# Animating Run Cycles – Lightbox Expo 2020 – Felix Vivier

You should have fixed every major issue that you have with your animation regarding posing, timing, any kind of issue before moving on to polish.
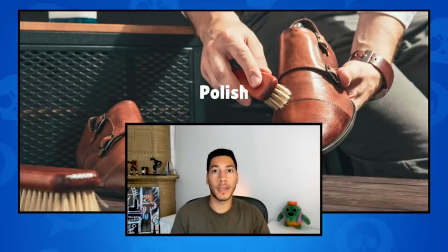37:20 This is where you add secondary motion like cape and hair or anything that dingles and jingles. Tighten up your spacing and smooth out those arcs. After all this, you should now be done with your animation. Congratulations! Although everyone knows that animation is never done.
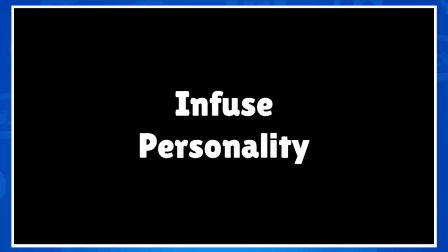37:41 So, this is the moment where I want to touch upon the tricks that I use to make sure that I add personality into my animations.
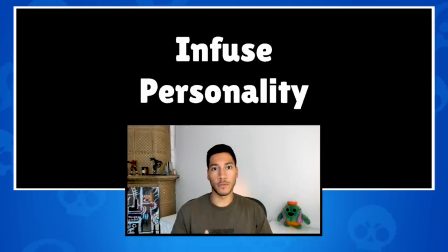37:53 First little trick, I want to go back to one of my previous points, which is that the first key pose dictates everything, it's 50% of the work. If that pose isn't right, if it isn't pushed enough, it will be very hard to get the rest of your animation looking good. And that is especially true for run cycles. The contact pose is where everything happens, personality-wise.
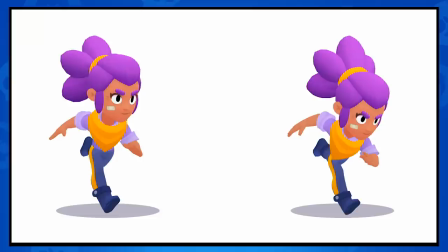38:24 This is where you make all the decisions of who is that character, how does he run, why is he running. This is where you can add all of those little characterizations that are going to make your run feel unique.
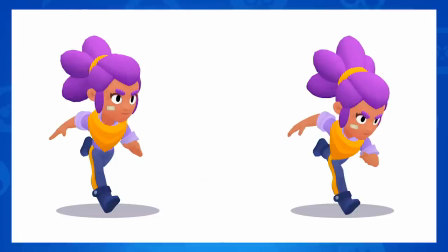38:40 Take a look at the two different poses right there. The one on the left is a generic run animation pose. There is nothing really special to it and the one on the right, it is subtle but it is pushed slightly more. there is more lean onto the body, onto the run.
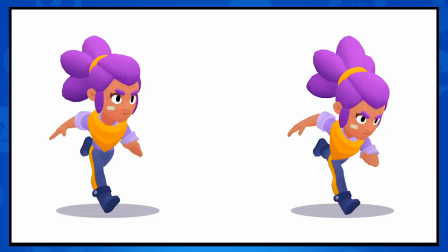39:00 The head is also rotated a little bit downwards as to show some kind of intensity. I also make sure that her arms are slightly exaggerated as to communicate a little bit more intensity on the run.
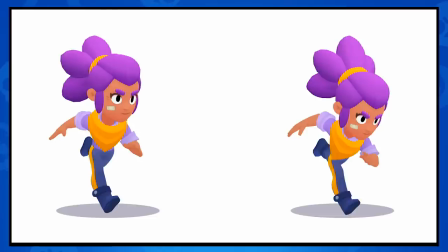39:21 The bandana as well is posed to make it look like it's floating in the wing or something. Okay, now take a look at this little animation that I prepared.
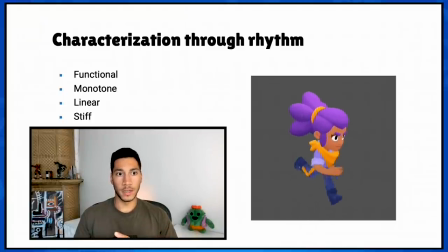39:32 One way to describe it would be that it's certainly functional, but it's also quite monotone and linear and maybe even stiff, I would say.
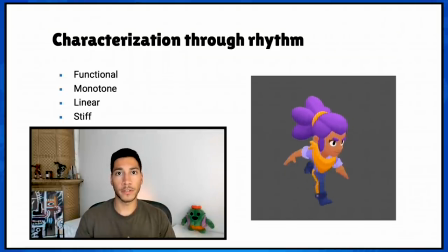39:48 And if you look now at this second animation that I also prepared, it somehow conveys more emotion. It's more energetic, it's bouncy, it's organic.
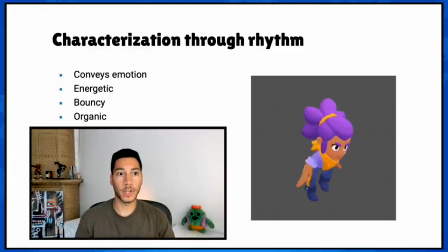40:02 The main difference between this animation and the previous one is that I focused a lot on adding rhythm, adding some kind of interesting pattern, some kind of contrast, making sure everything is not moving the same like a robot.
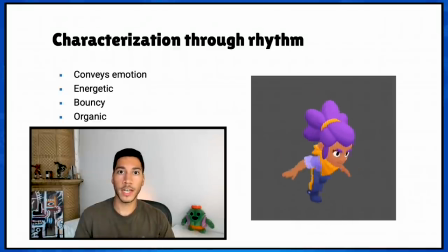40:22 I'm also breaking that rhythm. If you look at the hand, it's acting like a whip, and that whip aspect is some kind of visual anchor that you noticed and that plays a rhythm in your head.
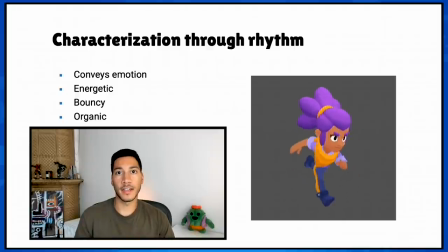40:40 The torso and the head are also offset and moving up down as a way to emphasize the up and down rhythm of the hips. I also added secondary motion in the hair and in the bandana just to
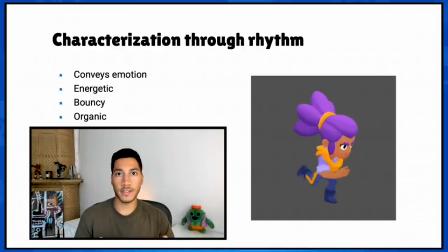40:57 further emphasize the rhythm of the animation. But the most important thing that I changed is adding more frames into the airtime of the run. So the moment where the character is airborne.